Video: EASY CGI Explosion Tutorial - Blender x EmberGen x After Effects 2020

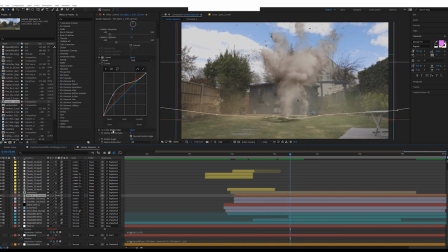[12:23]
Now, this dirt blast effect, I actually applied a force motion blur because the original effect has no motion blur applied to it. The shutter speed is very, very high. It looked out of place considering the camera's got this nice smooth motion, but the video clip of the dust is just,
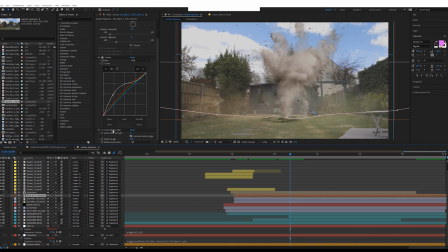[12:40]
you can see every single frame very clearly, and that's great that you can play with that, but it didn't fit very well with the scene. So I applied this force motion blur, which essentially just blurs, gives it that illusion of motion blur because it's quite a violent and fast-paced effect.
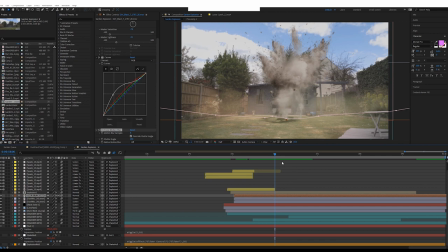[12:56]
You see there, it just adds to that intensity of it by adding that motion blur to it there.
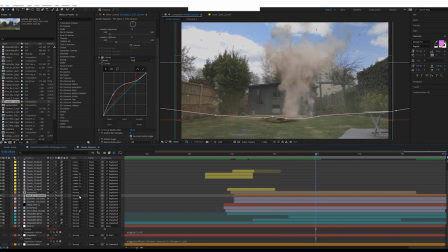[13:02]
So that's all that's doing. Because it's pre-keyed, there's no need to add any screen or any mode, any blending mode to it at all.
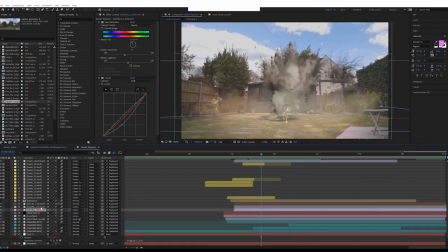[13:09]
So that's that. Right, next few layers are these dust wave layers, which again, Action VFX, all they are just,
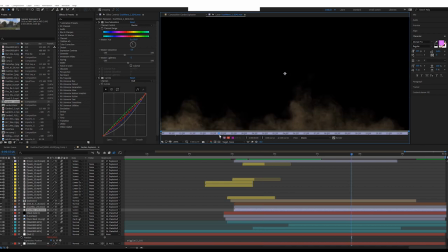[13:17]
that's pretty much all it is, just these dust wave effects to give the illusion that it's kicking up dust and dirt and interacting with the world.
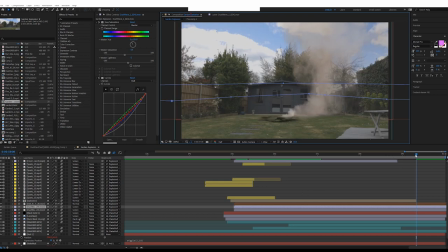[13:25]
Same with this layer here, pretty much just a couple of those, just to give the illusion that there's been an impact and it's kicking up dust and dirt.
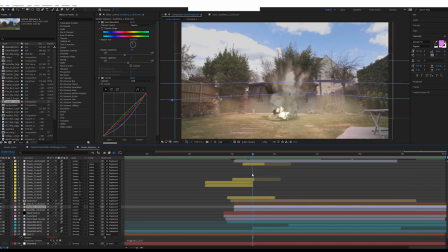[13:34]
And really take note of where the effect is happening and what would happen realistically if your effect would happen. So on grass, on mud, there would be some dust, there would be some dirt kicked up into the air. If it was on concrete, you want to add a sort of cracked effect, or maybe there'll be some more debris flying around.
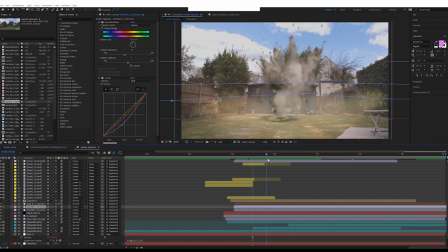[13:51]
Just really have a think about what your effect is and cater to that. Now, the other thing as well is obviously this is an explosion and it's creating light. And in the scene, I didn't have any light to play with.
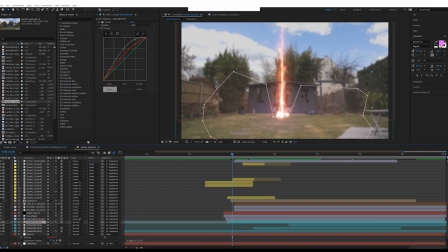[14:03]
So all I did was duplicate the plate, masked around where I thought the light would mainly be impacting. So that's primarily the ground, a bit of the cabin there, and a bit off to the side, left and right. And just applied a curve value, which if I take that off, that's how dark it is normally.
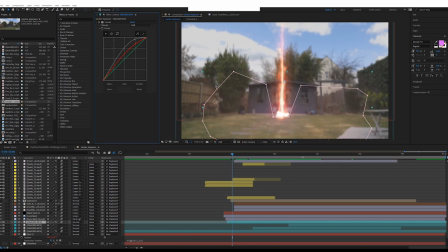[14:20]
Just give it that glow and a bit of red to match with the lighting color to give that light interaction. And then all that does is just fade out in opacity.
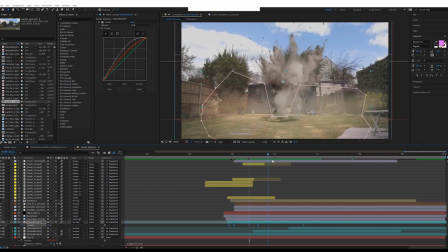[14:29]
You see here, fades in really quick and then fades out to zero as the fire fades away.
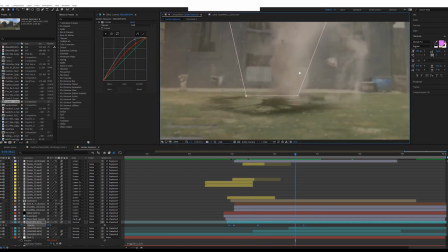[14:35]
And one of the last things we've got down here is this burn mark, which, where is it?
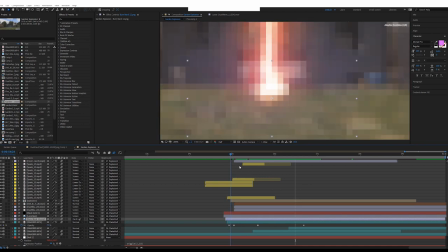[14:42]
Burn mark. All that is, again, Action VFX. I think this is a free effect. It's just a texture overlaid on top, pretty much just appears.
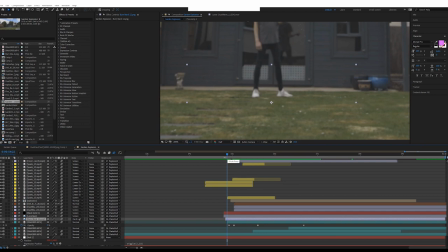[14:50]
You can use stuff like explosions and shake to hide transitions in and out of different elements.
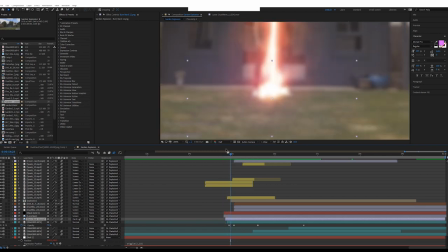[14:55]
So the shake was a good place to just quickly add in stuff without having to bother about masking it or scaling it,
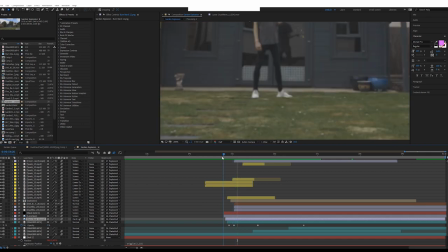[15:02]
because it's going so quick and there's so much camera shake that you don't need to worry about it. You can just plonk stuff there.
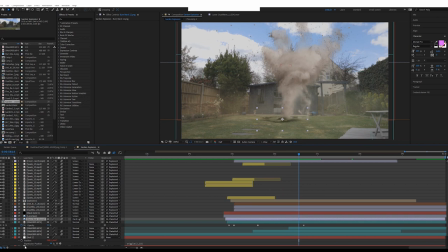[15:10]
And all of these elements are parented to the explosion null, which is parented to the shake null, which is parented to our main overall camera shake, so that when that shake null goes back to zero,
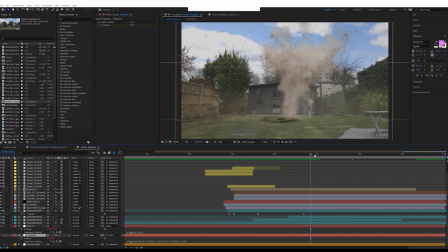[15:24]
it's still following that nice smooth camera movement that we always had from the start.
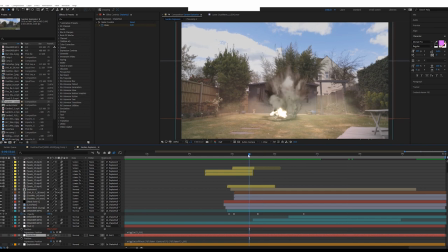[15:29]
Any other elements that are happening? Oh, just another spark again, just to give it that interaction with the ground.
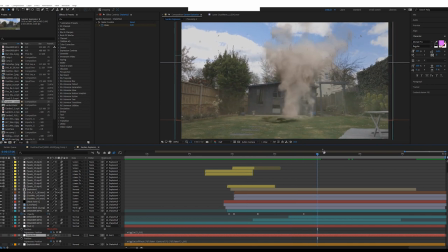[15:36]
Ah, and the last thing is, where did I go? Because obviously I'm here and then I'm not. This is just a really simple, basic, like back to basics effect where I was standing there, did the effect, and then all I did was run away. I just ran out of shot. All that's happening here is when that explosion goes off,
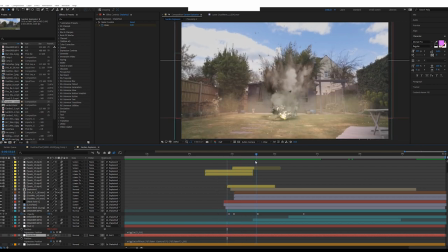[15:55]
we're then using it as a way to basically cut to the next shot where I am no longer in the shot, and that's it. That's all it is. Now, the one thing I did notice, however, and this was a bit of problem solving I had to do, was the clouds were actually moving so fast that by the time I moved out of shot here,
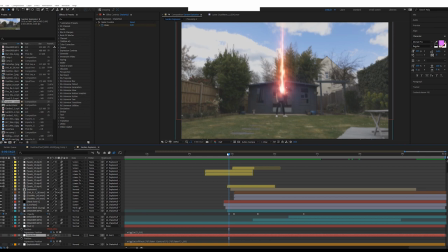[16:13]
the clouds had jumped in position in the sky. So just simply cutting from here and cutting a couple of seconds out, you really noticed that the shot had changed because the clouds had moved. I think the trees had blown.